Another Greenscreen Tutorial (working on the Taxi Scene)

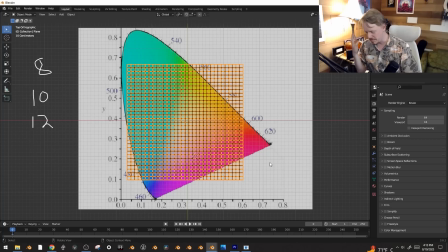(8:17)
So if you know anybody with one, or if you can borrow one just for shooting green screen scenes, it can save your butt. And yeah, I don't know, that's not a thing people talk about in tutorials much, but your gear really does have quite a bit to do with the success of the key.
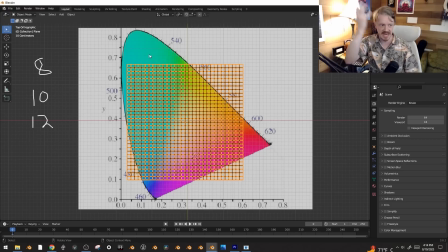(8:32)
And you can still get good results if you're shooting, in any of these formats. It is a big factor. The last thing I want to talk about is something Nathan and I were experimenting with. So remember, the color space is how many of these colors your format is able to represent.
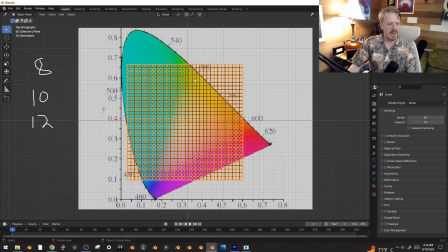(8:46)
And you'd think you'd always want the largest color space, but imagine you're shooting on an 8-bit format here, a very kind of low-res, color-wise format, and you're trying to cover all of this space here. This is very low-res. It's only like 4 squares across the entire thing.
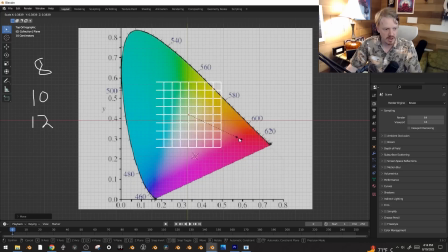(9:02)
If you pick a smaller color space like sRGB, shrink all of that down, suddenly, comparatively, right here where you need it, you have more resolution. Which means if you're shooting on an 8-bit camera, filming on a smaller color space actually gives you more resolution in the place where you need it.
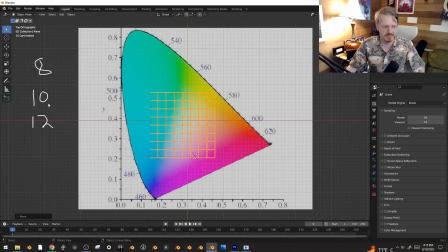(9:17)
And you can always just look up. You can look up what bit depth your camera is. That's information that's out there. Okay, that out of the way, what is the most useful thing I found for actually shooting green screen?
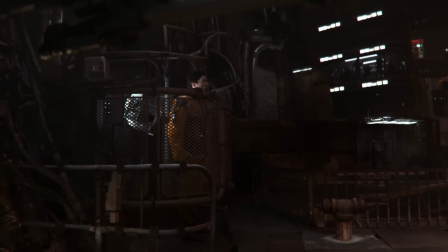(9:28)
The most useful thing I found is have Have interactive lighting.
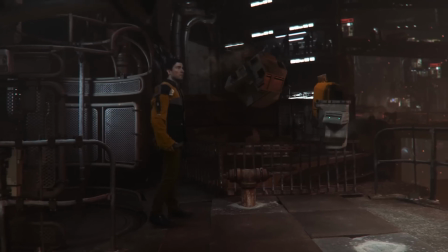(9:32)
Have some sort of, like right here, it's just soft and ambient and nothing's really grounding him into the scene.
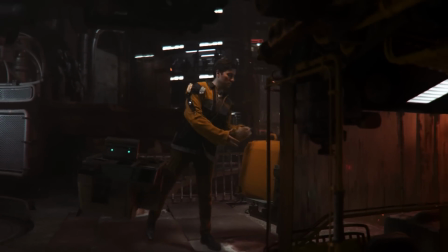(9:38)
It's all just kind of cloudy. Whereas once he walks this way,
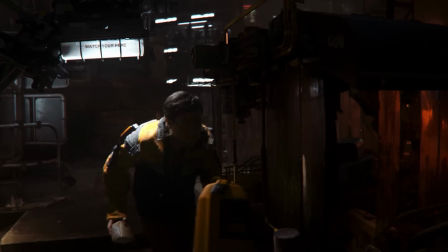(9:43)
I had this actual light shining down onto him, and now he 100% feels like he's there in the scene.
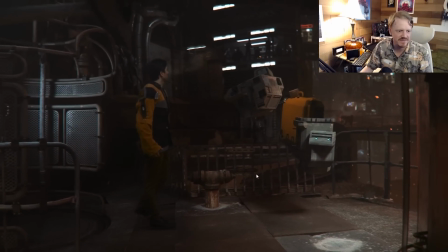(9:49)
And maybe you're thinking, Ian, that doesn't look so bad. That's fine. I spent a day just trying to massage this.
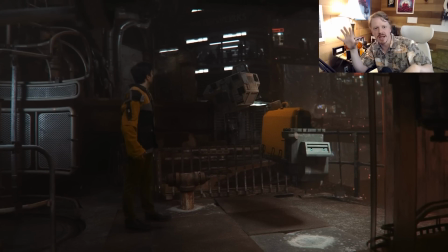(9:56)
I'm doing all of this stuff with gradients and kind of pushing the color around, which is something I'll show you in a bit later in the video.
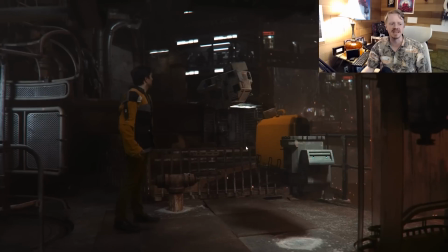(10:01)
I had to work so hard to make it feel as if he's actually here in this space.
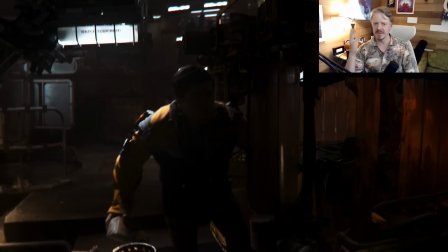(10:06)
And I found that that's literally the difference when I'm trying to composite the shot. Does it feel believable or does it not? It's, do I have the lighting directly affecting them, which means if you just set up big soft lighting to light the green screen and have the actor walking around with no particularly motivated lights,
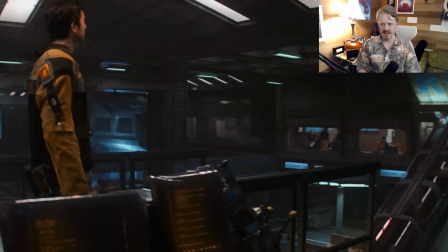(10:24)
it really does make the job a lot harder. Like this scene right here, very tricky.
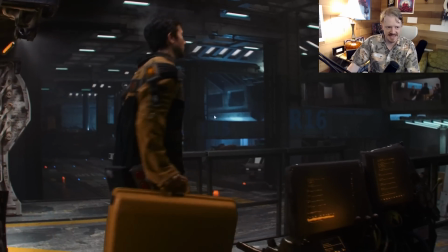(10:29)
I had to do a lot to kind of make this one work because again, there isn't really any identifiable light source.
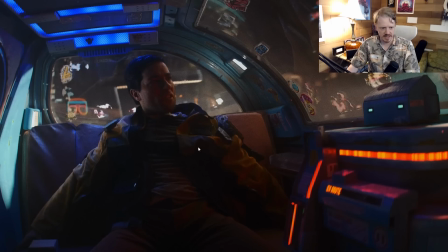(10:35)
Whereas this one here, I've got this kind of red glow hitting him, I've got the blue light coming from up above,
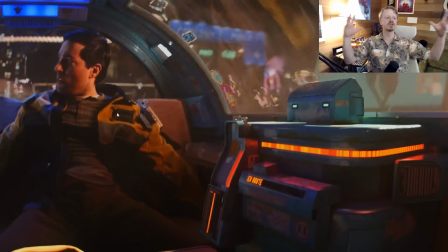(10:40)
and I have the lights passing by, all of which work together to really make him feel situated in the scene.
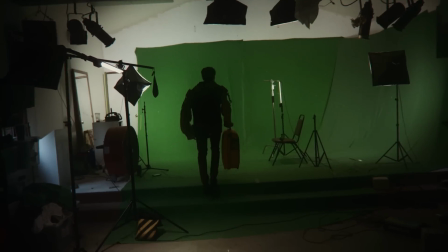(10:45)
So I've got these little RGB panel lights, and I'll usually set one up on a tripod somewhere on the stage just to give me something to work with once I get into the digital environment.
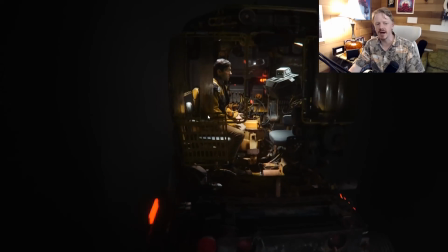(10:53)
It means I have lots of different scenes now where maybe the lighting is even too high contrast, but it feels very intentional and kind of situated.
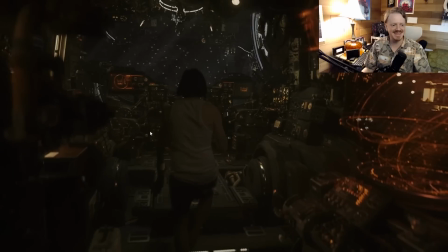(11:02)
A couple more examples of this. In this shot, no joke, I forgot to light him.
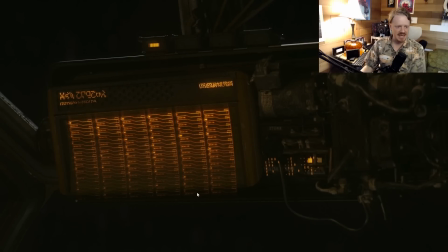(11:08)
We were setting up other things and I was like, oh Josh, grab the coffee and walk up there. He's just walking underneath the soft boxes we were using for the green screen.
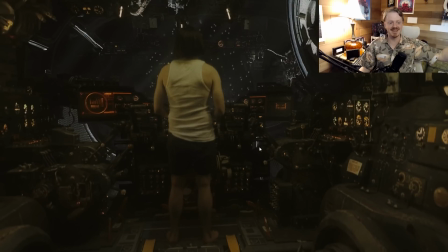(11:17)
There was no real thought at all put into the lighting. I was just thinking about focus and kind of all of that.
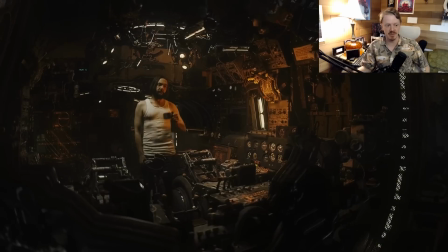(11:21)
As opposed to the reverse, where I actually did put some thought into it. And you can see we have this orange light here interacting with that.
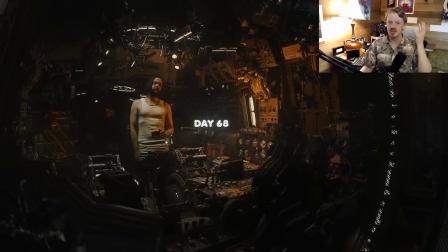(11:27)
We have more direct light coming down and hitting him. And this shot just works so much better. Same with this shot here where the lighting's moving overhead.
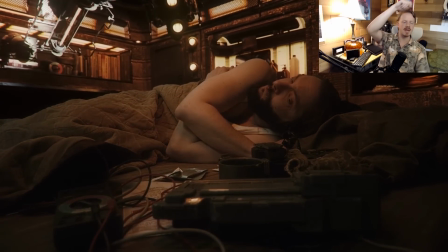(11:34)
This is just a single bar light kind of being swung over him and everything else is helping justify it, but works together really well.
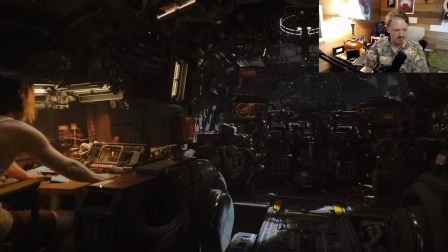(11:40)
And this shot here too, we've got this lamp here lighting him up and it's really hard to tell where the practical stuff ends and the CG begins.
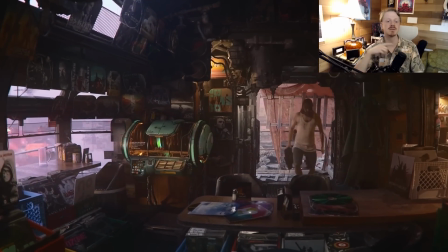(11:47)
Also, just to touch back on the bit depth, everything else in this episode was filmed 12-bit except for this scene, which was 10-bit.
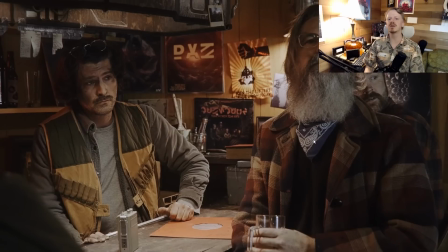(11:54)
And you can see that this shot not only was by far the hardest to key.
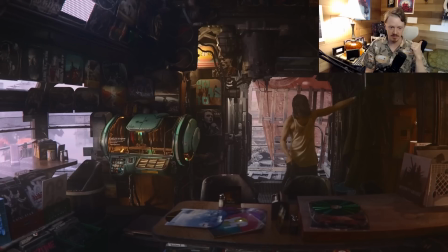(11:59)
In fact, I had to ask my friend Zeke Faust to help me key this just because he's a lot better.
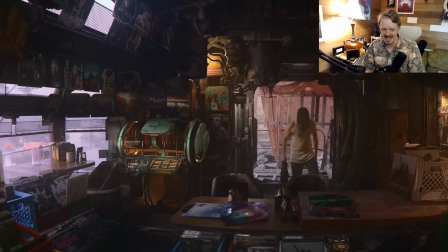(12:04)
You can also see it's the worst kind of key in the whole thing regardless, just because
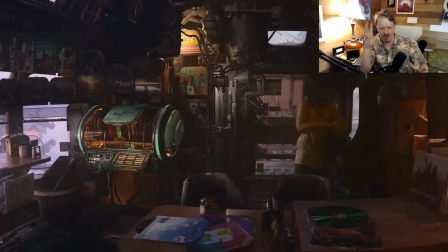(12:10)
it's all just, you had to smooth out all of the harsh, edges and stuff.
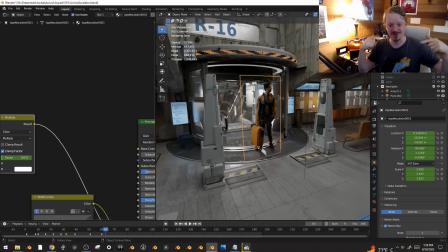(12:15)
Anyways. Oh, I decided that I was going to finish the video today when I was more awake, but then I lay awake for like 4 hours last night for some reason, and, we'll see how it goes.